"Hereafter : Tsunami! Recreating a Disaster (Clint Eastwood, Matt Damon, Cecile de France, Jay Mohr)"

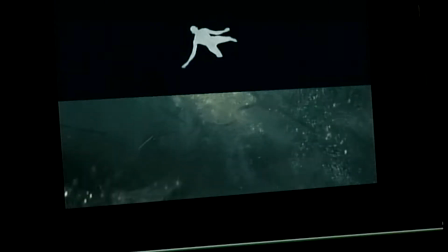(4:25)
In a live tsunami, you would for sure, once the camera goes underwater, probably see almost nothing because so much dirt and so much debris there.
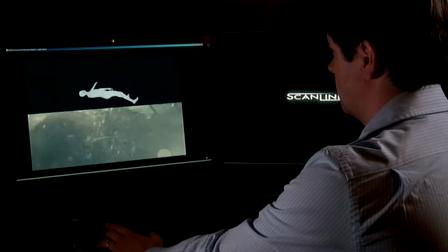(4:33)
But again, we're doing a film, so we kind of want to see something underwater. So Michael Owens actually came up with that idea that the tsunami wave is actually not just that big rush of dirty water.
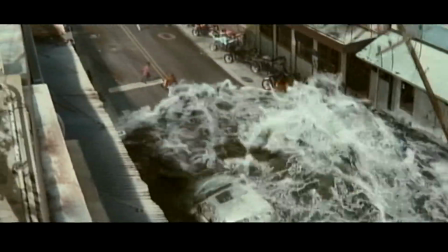(4:43)
It's actually, you know, there's partially clear water coming in somewhere and partially dirty water from somewhere else. We looked at tons and tons of reference, and one of the things that kept standing out is a lot of these third world countries have just an enormous number of power poles everywhere.
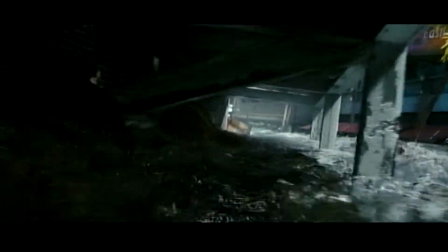(5:03)
There's actually somebody, if you look at under the balcony, there's somebody being electrocuted, and then there are people who get crushed by the cars. sometimes you get carried away a little bit and say, oh, that would be such a cool shot. Hey, let's have another car floating by. There were definitely moments where I was like, oh, you really want to do that? Everybody in the visual effect production team had to realize, you know what, Nelly, wait a second. This is not about how cool the tsunami is.
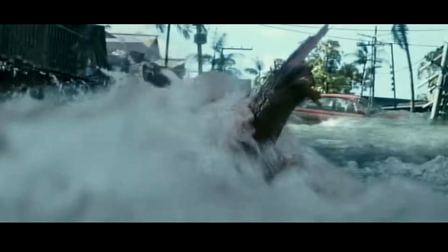(5:31)
This is about the fear and the terror of a woman almost dying. Because it is a period where we are going out of the realistic tsunami into a
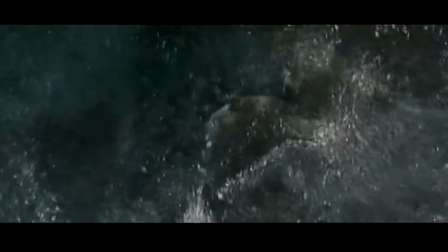(5:41)
process where she's being deprived of air and she's moving into the other side.
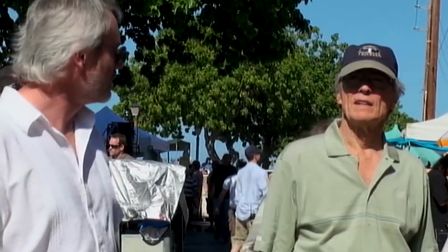(5:46)
Michael wanted to sort of have an aspect of that that was going into a very much a surreal environment.
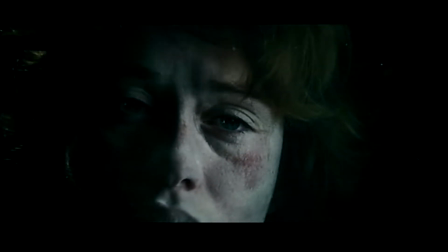(5:53)
We called that the floaty bear sequence.
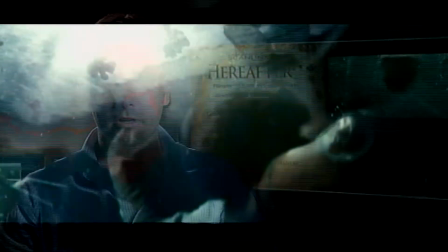(5:56)
I spent a lot of time underneath a swimming pool staring up at the surface trying to figure out what that would look like.
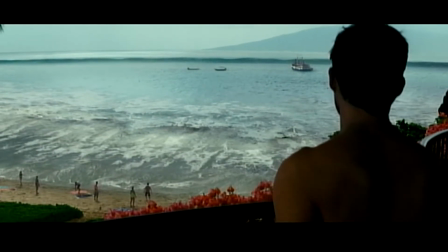(6:03)
This was not a movie about the tsunami, because it's not a disaster movie. It's about a private person having a near-death experience.
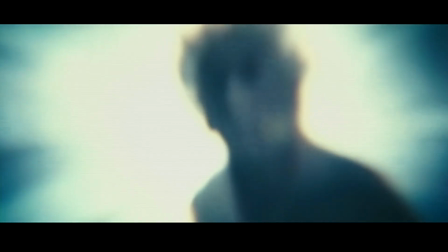(6:11)
I think this story offers an interesting opportunity, visually and storytelling-wise, to enter into that blur between now and hereafter. No.